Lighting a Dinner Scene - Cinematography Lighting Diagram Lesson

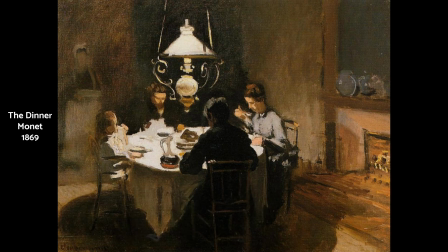0:00 Hello and welcome to another lightning diagram. My name is Trenton Hoshiko, and today we are talking about Monet's The Dinner. I know I always say this, but I've had my eye on this one for a little while, and I'm really excited to be talking about it today. Before we get started,
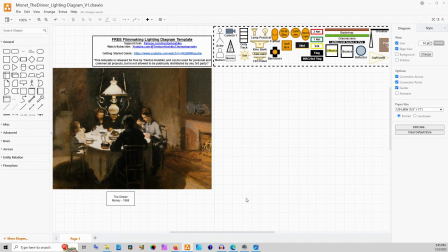0:14 I just want to point out that I have these filmmaker tools in my template right here at the top.
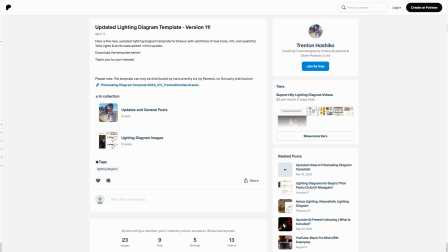0:19 You can get that free template for Draw.io from my Patreon. I have a link down in the video's description.
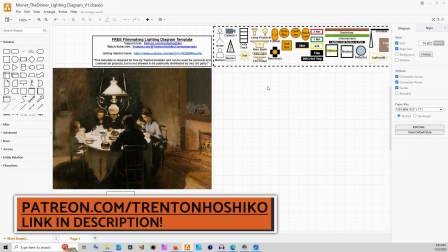0:26 While you're there, if you want to join my Patreon, I have free and paid tiers.
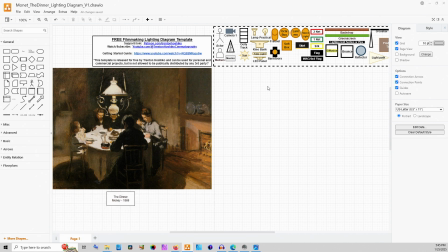0:30 The paid tiers help support videos like these, and you get some special things like being able to vote on upcoming video topics. The diagram itself is completely free. You can start using it today. You just need Draw.io, which is a free and open source diagramming software.
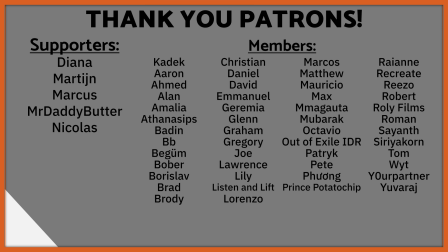0:45 Thank you so much to everybody who has already joined my Patreon. I really appreciate your support. It means the world to me.
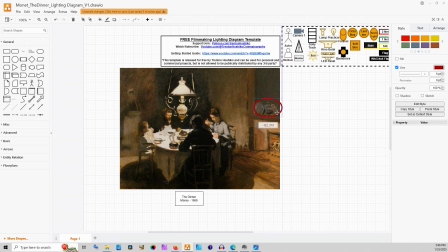0:51 Like usual, let's take a look at this painting before we start building it out. So the main thing here is our motivated light comes from this chandelier in the middle of their, dining table. This is really fancy and really cool, and not something we see a lot of.
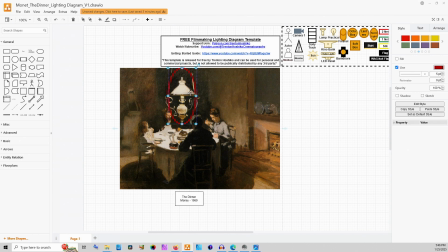1:10 In movies, you do see sometimes dinner scenes that have a light above the table, but it's usually not as prominent as this one. I think that would be the right way to say it. And so this light is so bright that we are actually basically blowing out the tablecloth on the top.
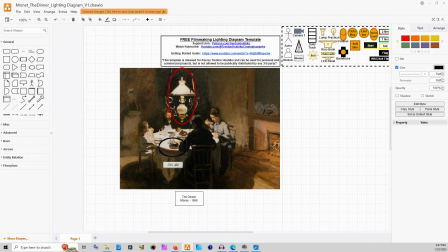1:27 And then that's going to be a real big key for us, is because some of our lighting itself is coming from that tablecloth. This is kind of like a classic like Tarantino lighting style, to use the tablecloth and bouncing light from the table up back into the faces of the actors.
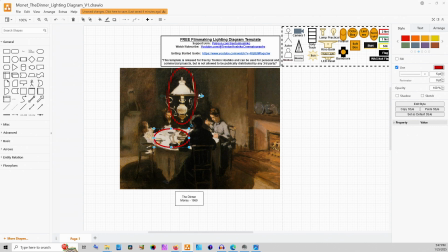1:45 And so you get not only this kind of softened light from the lamp shade, but also this large source coming upwards. And you can see how that actually impacts the shadows on the back sides of the characters that are in this.
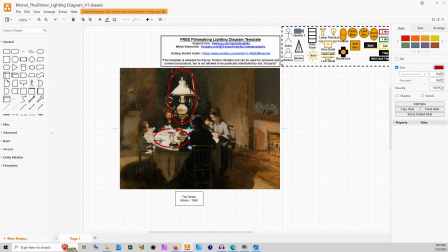2:00 Their fronts are illuminated and their backs are quite dark, because all of our light is coming from either the actual chandelier lamp or the tablecloth. I shouldn't say all of the light, because there is a fireplace over here. And so when we build this out, we want to make sure that we have the fireplace,
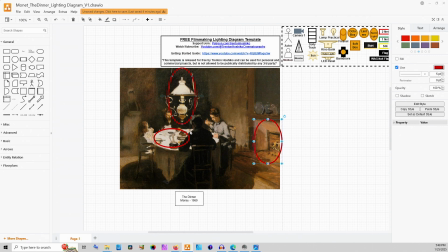2:16 and we're going to do some lighting to just get a little bit of an orange glow kicking from the right side of our frame. But it's not even creating a huge, edge light or anything on the lady here. So having that is not as important as, helping set the atmosphere. It's not really lighting for the people themselves.
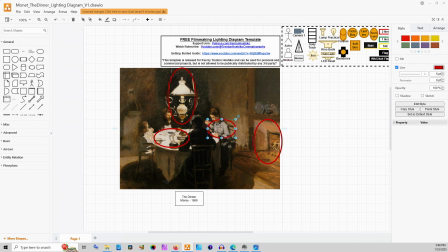2:34 One thing I also want to point out is that the back of this character is still quite dark. So I think we're going to use some negative fill. And yes, there is a woman back here who appears to be a servant. She is literally blending into the wall.
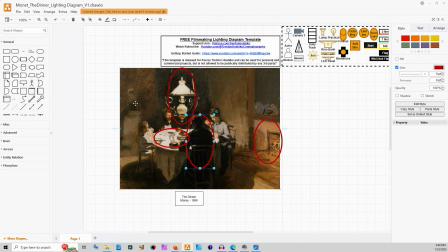2:46 I don't know what more of a class commentary you can have than that, but I'm just going to ignore her for the purposes of this. Really, I want to focus on the table itself and how this lighting can work,
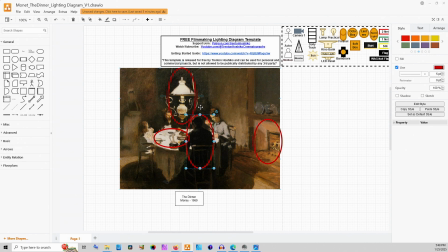3:00 because the tricky part is that this lamp will cast a shadow onto our actors, onto our table, and onto our scene in general. And so we want to avoid that as much as possible. Now, at the same time, it's the motivation for the light.
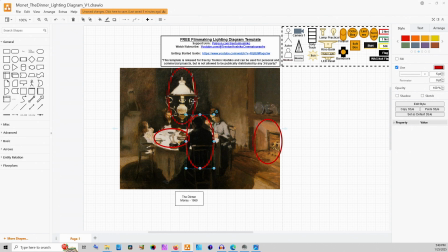3:14 So when you put something else into this scene that is casting light, that we're implying is being, created by the motivation source, it kind of blends in if there's some shadows happening from it,
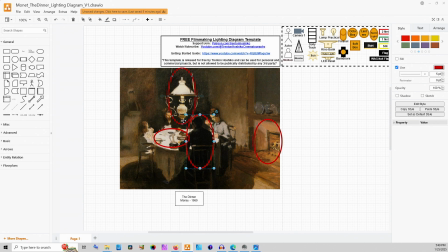3:28 or, light is on the top of it, or, those kinds of things. It's a little bit more invisible because the brain pieces it together. That doesn't mean that we should be, lazy or not careful about this, but we do have a little bit of wiggle room.
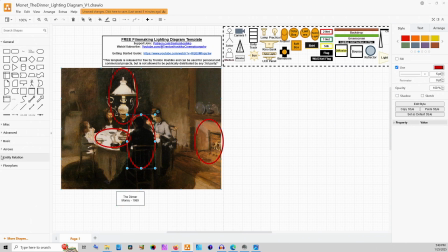3:42 So let's build this out. Draw.io has lots of great floor plan tools. If you've watched these videos, I say that every time because it's still true. And we can just easily prototype rooms.
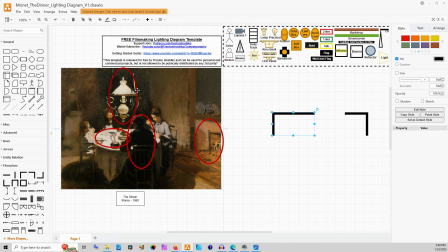3:56 What I'm going to do is kind of make that this black space back here is a hallway leading off into the distance.